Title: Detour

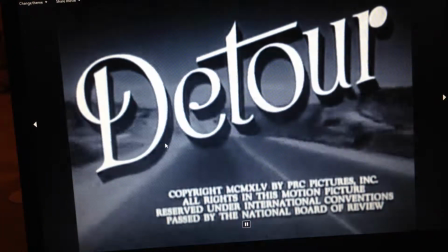[0:00]
Detour is an original film noir.
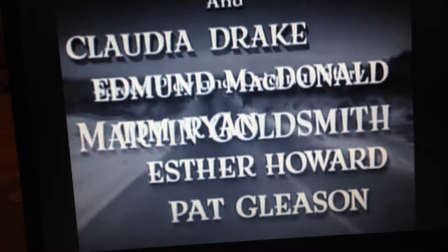[0:02]
The font used at the beginning is traditional, and due to it being black and white, is very clear against the plain background.
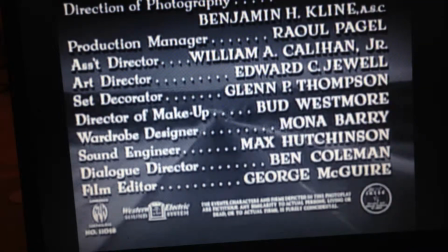[0:09]
You are able to get a feel for the setting and environment of the film, which is important for the audience.
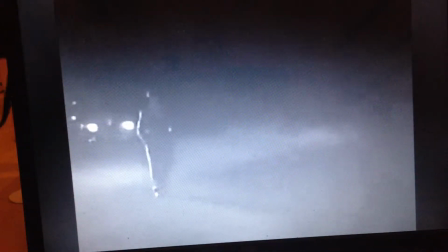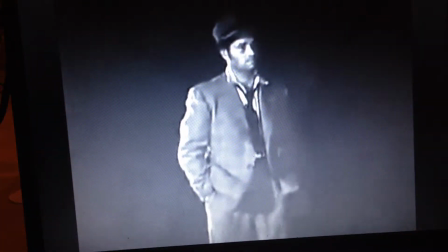[0:21]
Detour is set in America and uses many of the conventions of the genre film noir.
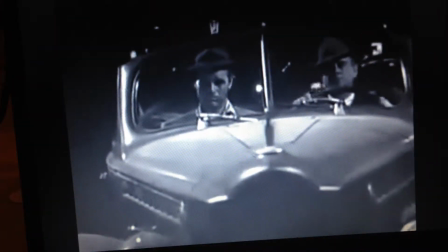[0:26]
The film was released in 1995 and also set in this time. The male protagonist is named Al and is a bitter man.
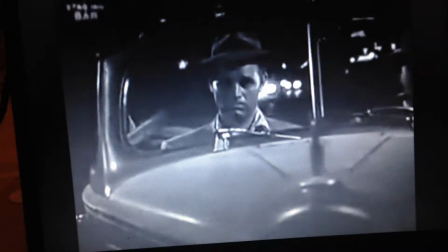[0:33]
His life starts to deteriorate after his lover moves to Hollywood in search of fame.
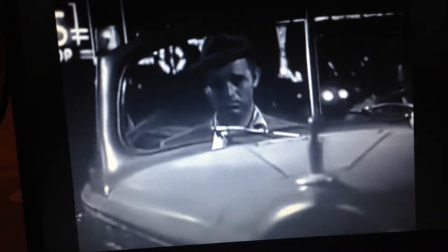[0:38]
Having a male protagonist is another convention of film noir. Also being set in America makes it original.
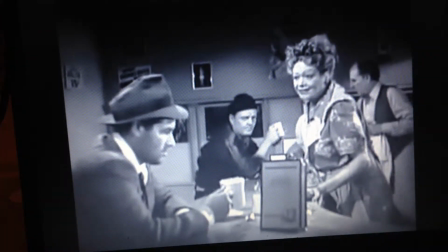[0:44]
The male protagonist's life deteriorating is usually a main focus of film noirs.
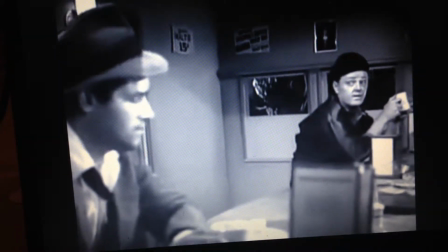[0:53] Where you headed? East. There.
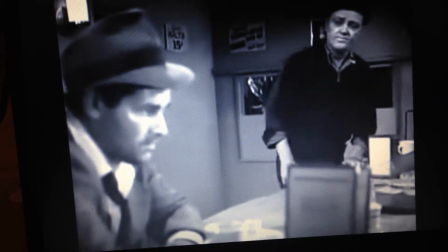[0:58]
I thought if you was heading north, I might be able to help you out. With the film being in black and white,
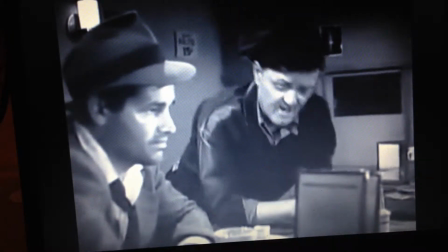[1:03]
it matches conventions of film noirs, adding to the genre, which is really important.
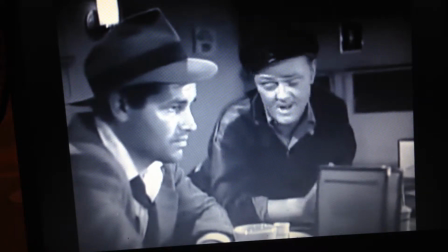[1:07]
The dark colours also help to show lighting in different parts of the film, which shows highlighted information.
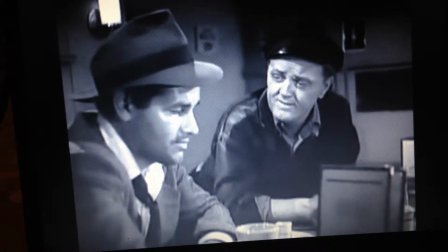[1:13]
The lighting can also be used to build up tension within the film.
Where, L.A.?
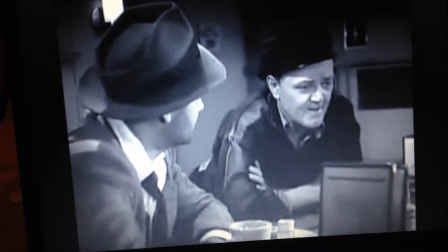[1:18] Maybe. Got a cousin out in L.A. You don't say, yeah? He's been out... You're not much of a talker, are you?
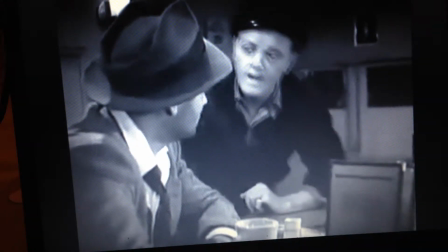[1:25] My mother taught me never to speak to strangers. A wise guy. So what? Okay, don't get sore.
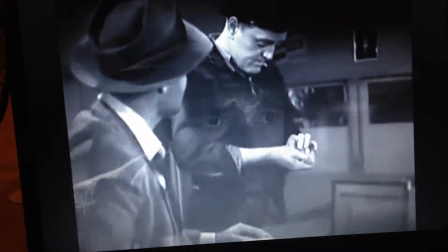[1:31] It's trying to be sociable, that's all.
Narration is used throughout the film.
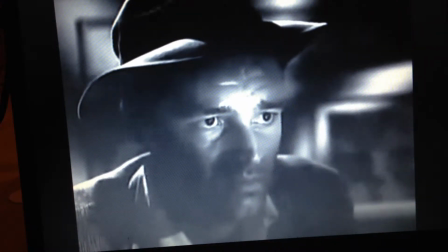[1:36]
This helps to tell the story to the audience. Narration in film noirs is an important convention, and you will often find it in them.
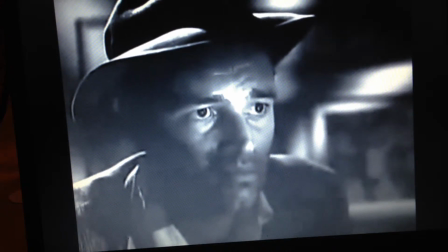[1:43]
The male protagonist is usually the one telling the story, as it is usually from their point of views in film noir.
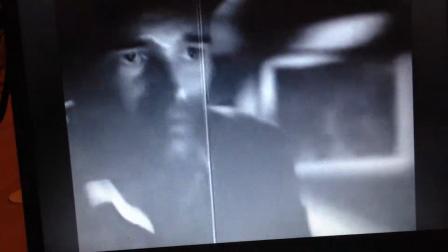[1:51] Somebody will say a certain phrase or maybe hum something. Then you're licked again.
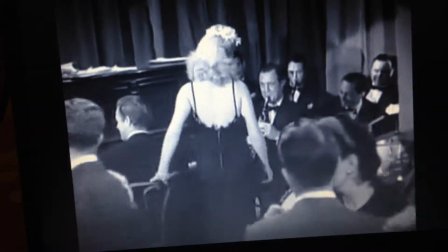[1:58] I can't believe that you're in love with me.
Flashbacks are also a convention of film noirs and are used to assist the narrative in telling the audience a story.
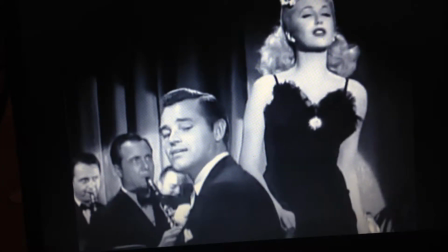[2:07]
Flashbacks are usually from the male protagonist's point of view.
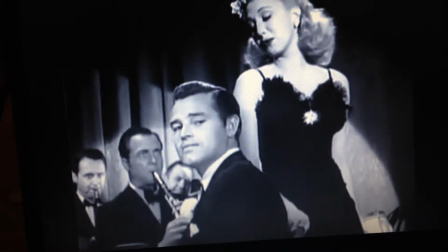[2:11]
Flashback in Detour is used to tell the story of him and his wife when he was happy and his life wasn't going to change.
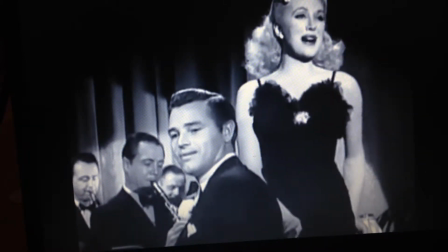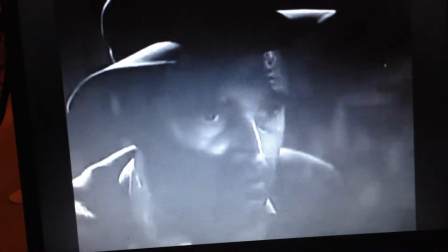[2:26]
Lighting in film noirs are very important. It highlights key features in the film.
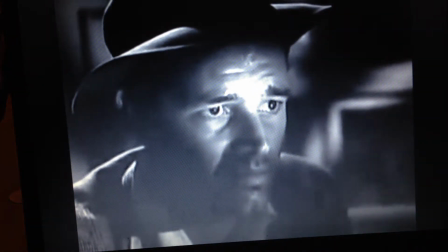[2:29]
The dark and really light lighting is used to build up tension and also tell the mood of what's seen.
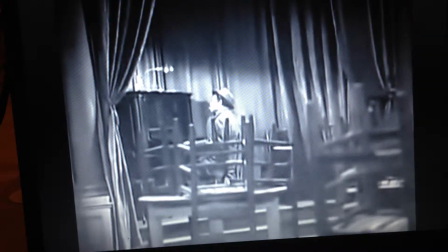[2:37]
In this scene, the light is smaller and the darkness is closing in on him, foreshadowing the future of his life.
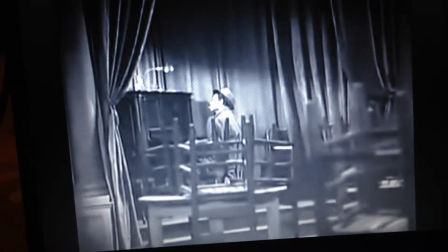[2:44]
However, in the scene before, it was a lot more light and jolly when he was with his wife and happy.
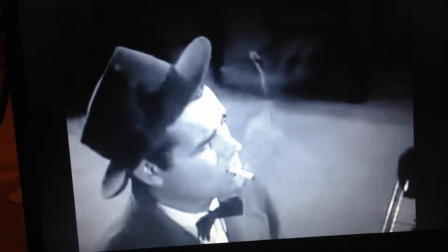[2:51] There was Sue.
Smoking is a convention of old film noirs.
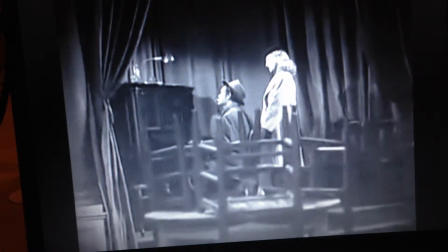[2:56]
It's usually the male that's smoking or the femme fatale. This may make them seem more powerful and rich.
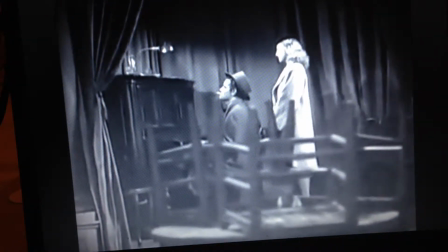[3:03] But somehow, the most wonderful thing in the world.
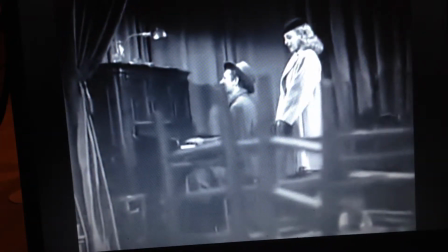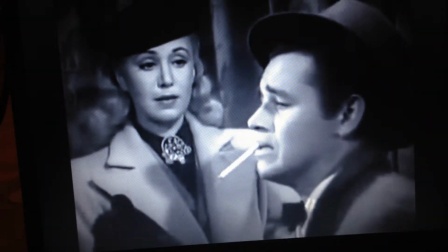[3:13]
Sue's face is always shown with a lot of lighting. This represents that she is the happiness in his life and the only hope that he has.
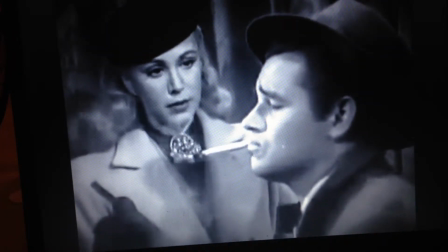[3:20]
This quickly changes for him once she is gone.
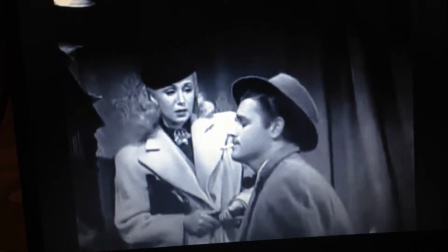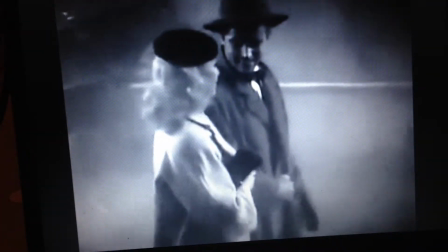[3:30]
The mist and fog starts to fall once he realises something is up with Sue, his fiancée.
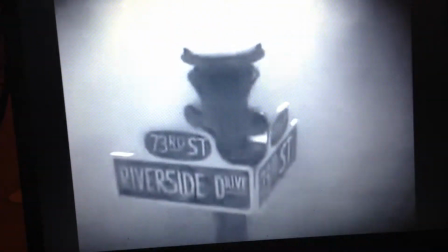[3:35]
This is the use of extreme weathering again, once he is told or has done, or seems to have done, something bad.
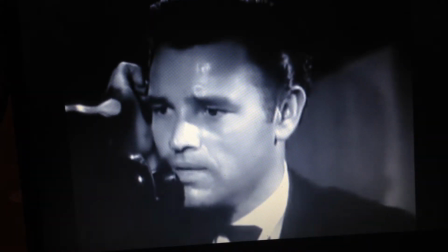[3:44]
You do not see Sue much in the film, however when you do, she looks innocent and pure, which suits her character well.
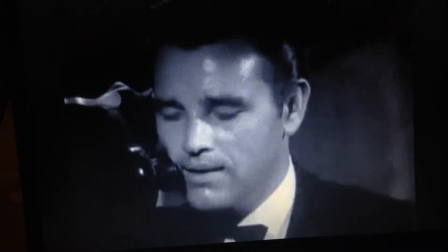[3:51]
When you see Al, he is often hot and bothered, sweaty, and doesn't look like he's feeling comfortable.
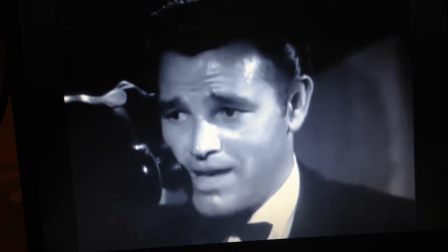[3:57]
This also suits his character and what is happening in his future life.